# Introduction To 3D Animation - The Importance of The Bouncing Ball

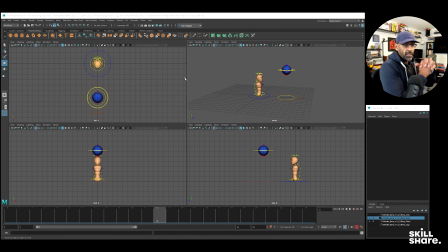All right guys so welcome to the importance of the bouncing ball. Why is it important? So again I'm going to refer to this uh to the hips that's the main thing. On the lessons coming you've got the wrist, nose,
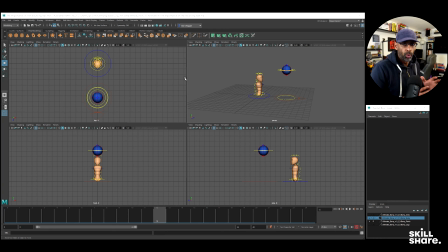ankles but the hip is the most important and if you look at my fundamentals course on Skillshare it goes into more detail but this is more of an introductory why why it's important for example i've done an animation here of the bouncing ball okay
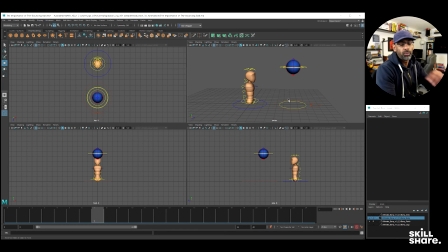now when we're students what happens is a lot of the times we we can fall victim to moving the hips a lot and not figuring out why our animation isn't smooth why it isn't working this is the center of gravity the hips everything drives from there so for example if i so on
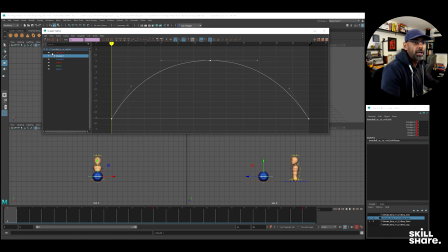what i'm going to do it's going to copy this animation over to the hips so i'm going to select the hips of the character set a keyframe wide translation just paste okay so the same animation
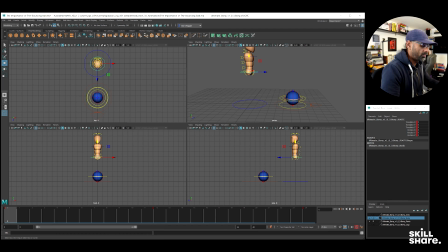will be up there right now what I'll do because it's in the air just come in here
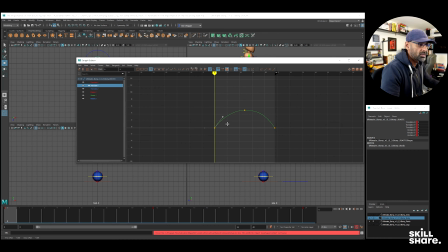break the tangents I'm
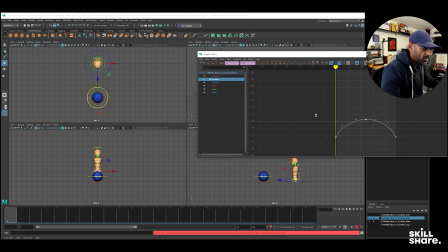just gonna move everything down so it starts at the same level as the ball so it's just easier to explain okay Okay.
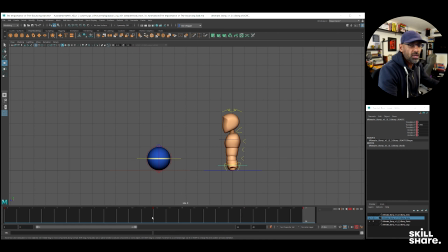So as you can see, when the hips are smooth and they're moving smoothly, everything is moving smoothly. Now, in student days, what I used to do, I used to put a keyframe here, oh, and a keyframe there, oh, let's make it go higher there.
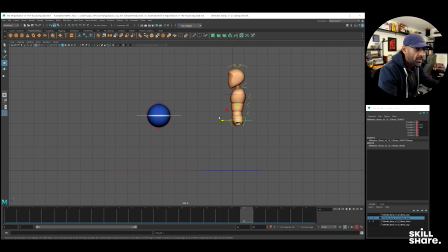And I just used to have like all these keyframes, right? And you can see how if the hips, this example is just to show if the hips are not organically moving in nice curves, it affects everything. it's affecting the torso middle torso upper the head even though you've got
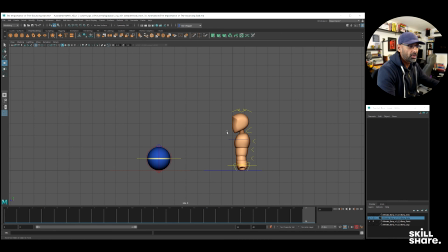animation on that like i could have nice animation on the head so i could just have a keyframe here a keyframe there then a keyframe back right but it's moving up and down but the whole arc is like shifting right like the head is moving forward then back even though it's
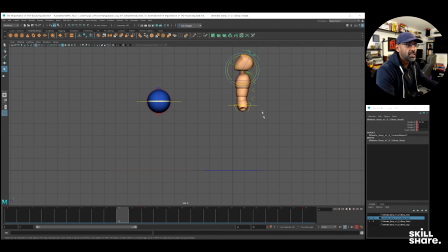a smooth animation going up and down it's still because the hips are messed up it's affecting everything so what I just do what I normally do I just delete all these extra
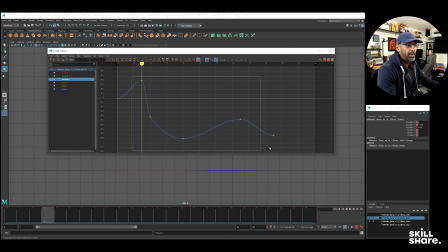keys so you can see all the keys are there that are making it all jaggedy so
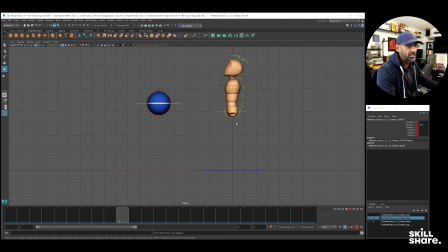if I delete that you see the head stays in the same place everything smooth and nothing above the hips has been affected so that's the main one of the main things that we need to kind of grasp as early as possible for your animation to start looking good and
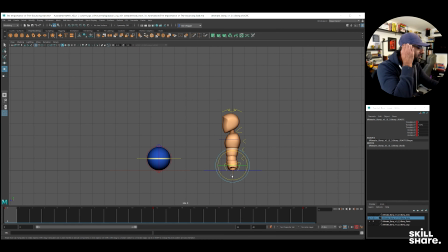the other thing could be like if you look at the trail like if you go to edit motion trail you see it's exactly going up and down right now what could do is I could put a keyframe I
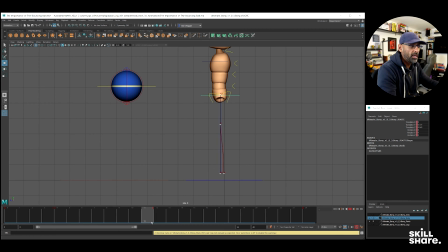could make it go up there and then when it comes down it goes that way just make it start forward so you so you just got that nice arcs
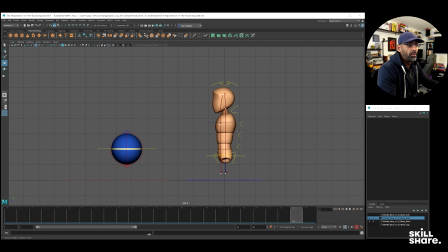see that's what we're looking for when we're moving the hips around even going forward so we could we could be going forward same thing we select the hips again I'll just delete the animation that we just had she's got smooth arc
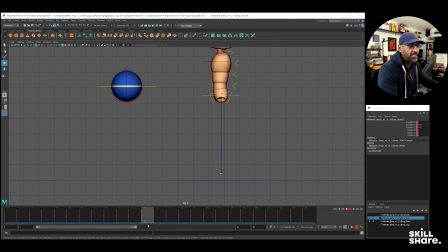and it can be exactly the same when I just mute this sure we can mute selected yeah okay so say like for example you might be doing a walk so
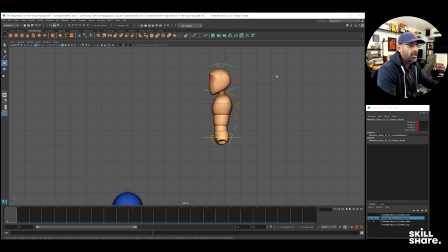if I just delete these animations she could be doing a walk going forward right so from